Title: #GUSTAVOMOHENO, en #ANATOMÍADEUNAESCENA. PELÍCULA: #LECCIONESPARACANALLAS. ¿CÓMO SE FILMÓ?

Hola, soy Gustavo Moeno, director de la película Lecciones para Canallas,
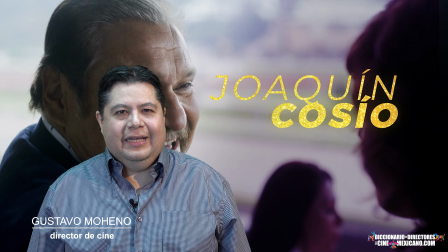con Joaquín Cosío, Danae Reynaud y Diana Bobbio.
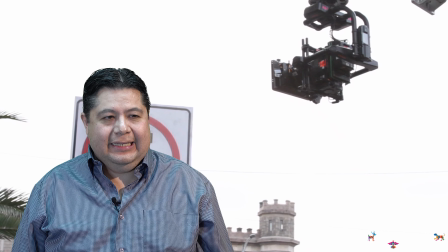Bueno, esta escena de Lecciones para Canallas es básicamente una sola toma,
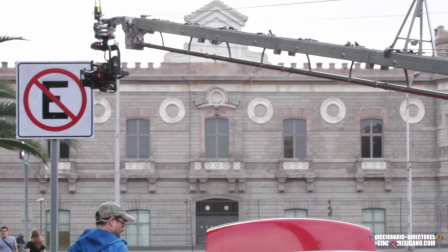un plano secuencia de grúa que resume
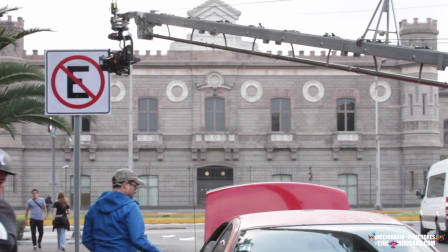como muchas cosas que son importantes para entender a estos personajes.
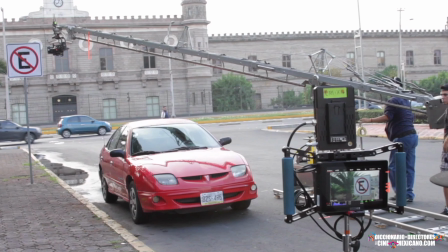Entonces es una escena que sucede justamente después de que Barry,
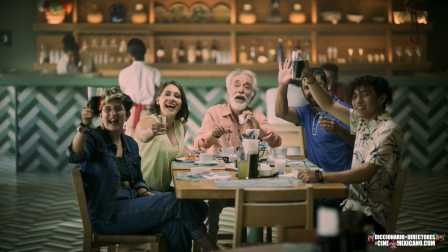Jenny y Marisela están en un restaurante y Barry hace una de sus trácalas
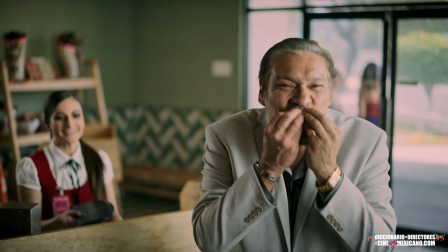y van de regreso hacia el auto y entonces la
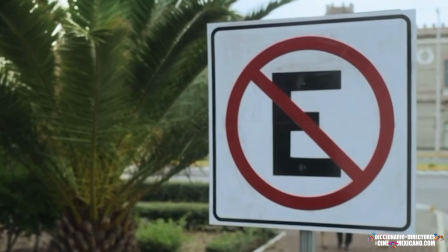toma abre con un letrero que dice de no estacionarse y la toma se va abriendo.
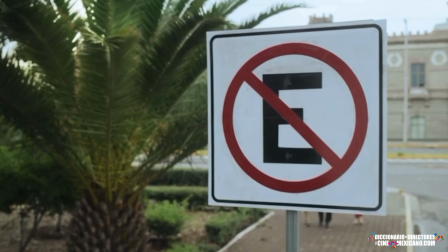Con el movimiento de la grúa vemos a estos personajes, a los tres que van caminando en la acera,
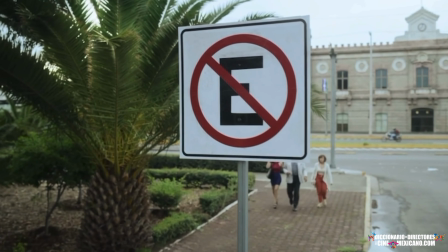llegan hasta el auto de Barry, este auto rojo.
Nada mejor que una gran comilona para festejar este bonito encuentro.
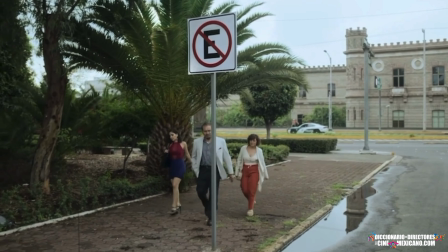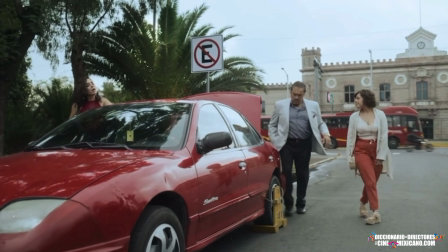Y vemos que el auto tiene la famosa araña, el inmovilizador, y Barry como si nada llega y quita la araña.
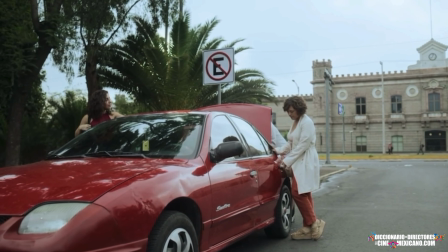Descubrimos que es una araña de madera que no pesa nada, que él siempre trae y la guarda en su cajuela para poderse estacionar donde quiera, ¿no?
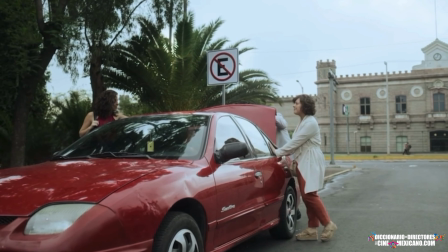Y en ese momento saca la maleta de Jenny
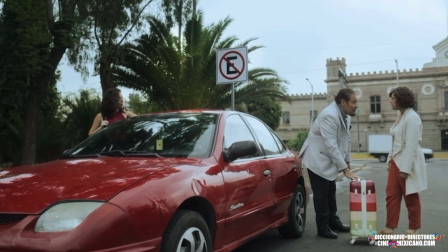y le dice Aquí es el momento donde los mosqueteros se separan ¿Cómo?
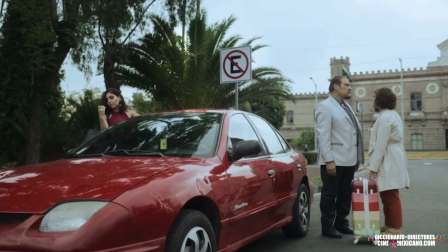Es un placer conocerte, Jenny
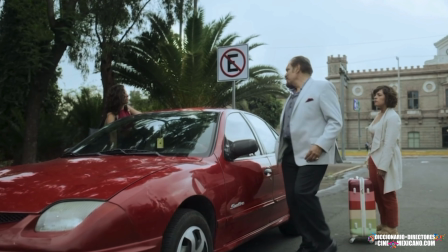Lamento mucho lo de tu mamá Ven a visitarme cuando quieras Nomás avísame con un poquito de anticipación para darle un limpiadón a la casa,
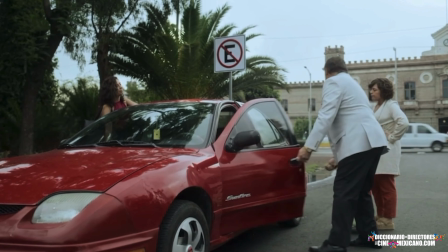¿de acuerdo?
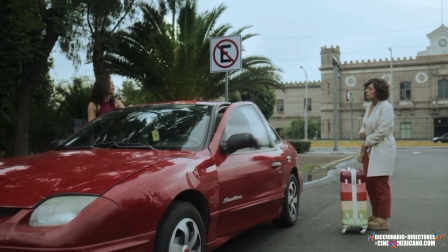Mucho gusto, ¿eh?
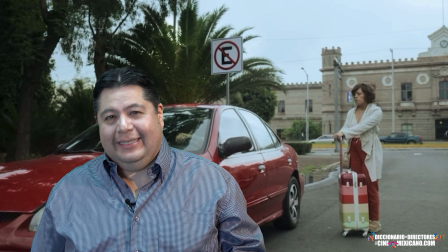y la vuelve a abandonar otra vez ahí en la calle, es decir,
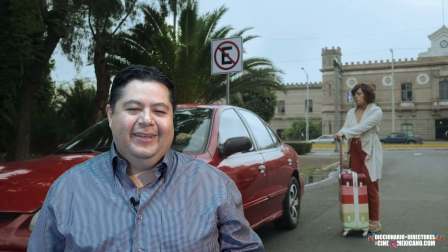la abandonó de niña y este es un segundo abandono y vemos a la cámara hacia ahí
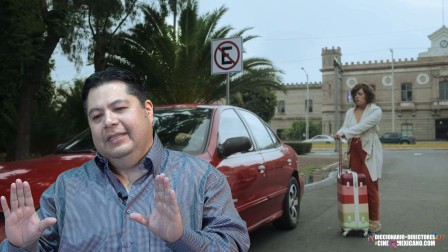al final un paneo donde vemos a Jenny
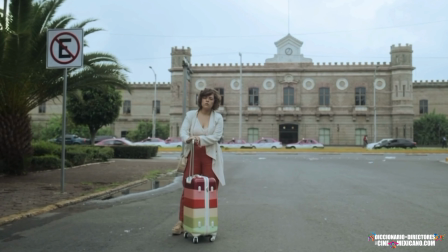encuadrada sola en medio de la calle con su maleta y teniendo de fondo el palacio de
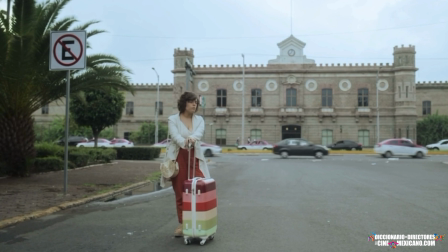Lecumberri. Para mí es como uno de los grandes símbolos que tiene esta ciudad y también para Serguéi Saldívar, el fotógrafo,
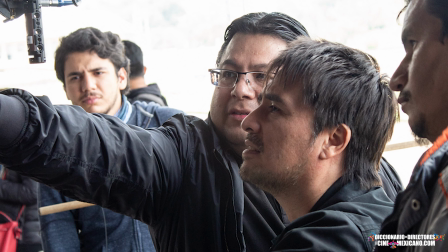era muy importante esta toma porque el papá de Serguéi, que estuvo metido en el movimiento del 68,
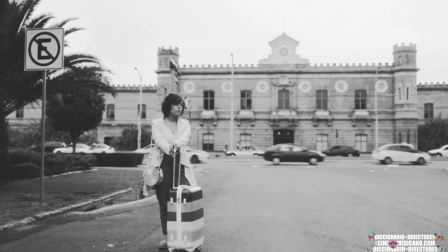pues cuando fue lo de la masacre de Tlatelolco,
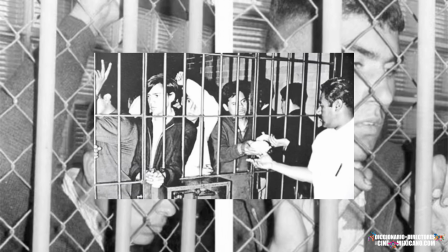pues su papá fue uno de los estudiantes que fueron arrestados esa tarde y que fue llevado a Lecumberri.
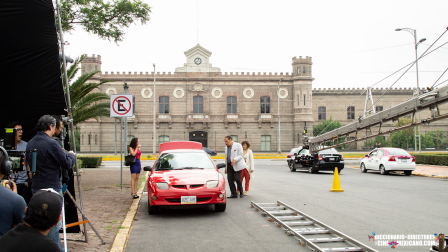Entonces, para él tenía como mucha carga emotiva filmar en ese lugar.
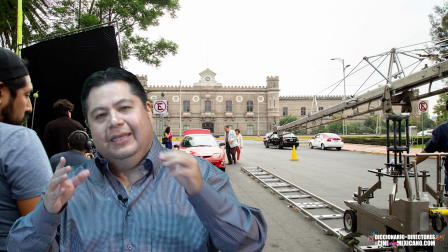Es algo que habla de los temas de la película,
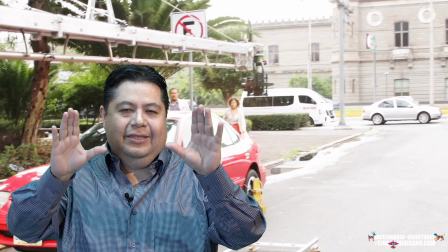que es, aquí está con el letrero del inicio, esto es lo que está prohibido,
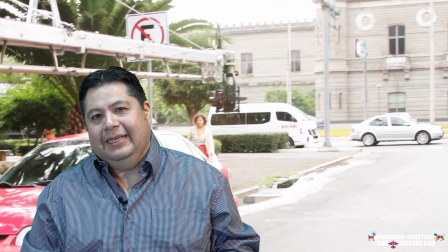como Barry se salta completamente esas reglas en algo que es chistoso
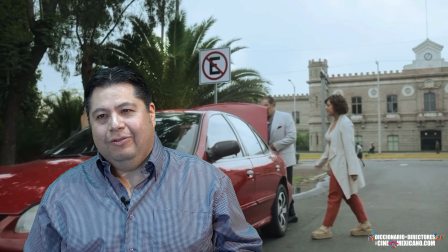la gente siempre se ríe con esta toma pero que a la vez te está hablando te está
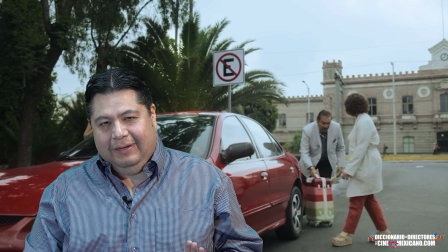pintando completamente la clase de personaje que es y luego cómo llega nuevamente
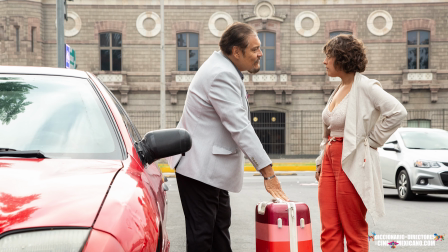a este tema del abandono y teniendo como fondo un edificio
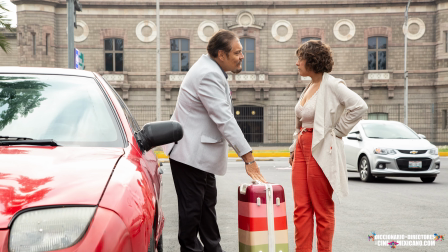icónico de la ciudad y todo realizado en un solo plano siempre cuando haces un plano de estos tienes como
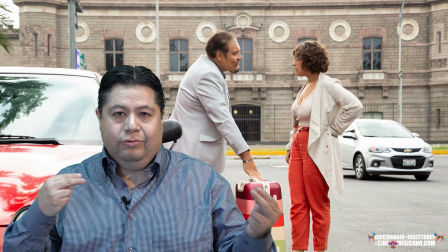la tentación de hacer close-ups que los pude haber hecho entre
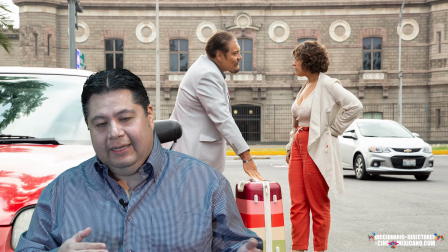el pequeño diálogo que hay entre Joaquín Cosío y Danaer Reynó
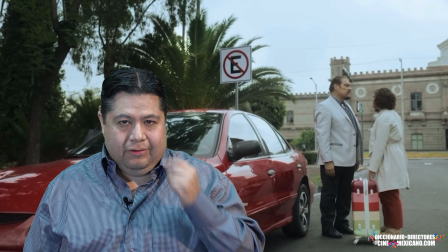y conscientemente no hice esos close-ups porque sabía que
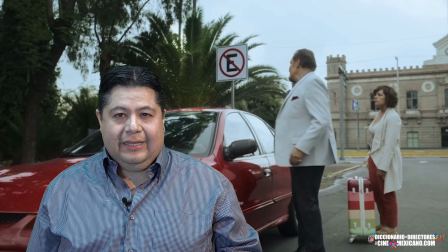si no después los iba a utilizar iba a cortar el plano secuencia y me gustaba mucho más la idea del plano
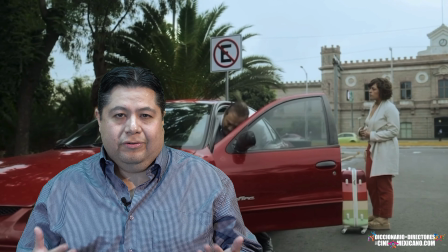secuencia y es algo que te obliga a hacer mucho ahora que las películas cada
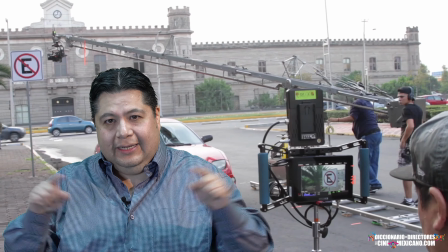vez se ven más en las pantallas de nuestras casas o incluso hasta en el celular,
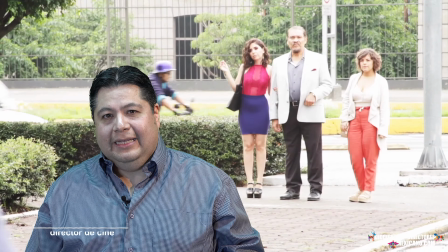donde te obligas un poco a tener cada vez más close-ups y no hacer estos planos generales,
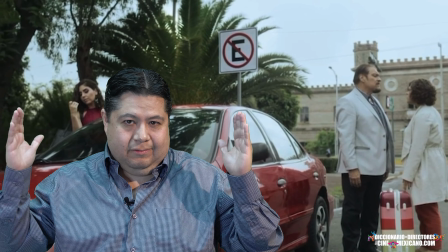estos planos abiertos, que antes eran tan comunes porque son para disfrutarlos en la pantalla grande.
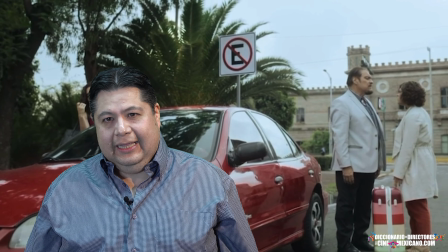Entonces aquí fue muy consciente la decisión de pensar, bueno, esta película, esperemos, en ese momento no lo sabíamos,
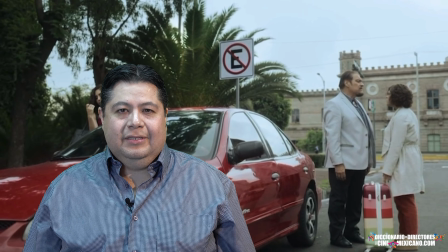se irá a los cines y tener planos de este tamaño y no tenerle miedo a un plano secuencia como este.
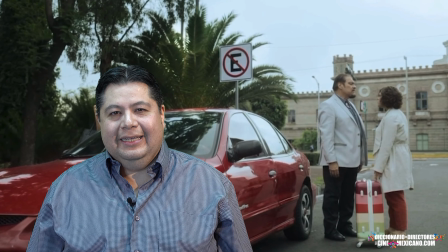Y pues bueno, esa fue la idea detrás de esta secuencia en Lecciones para Canayas.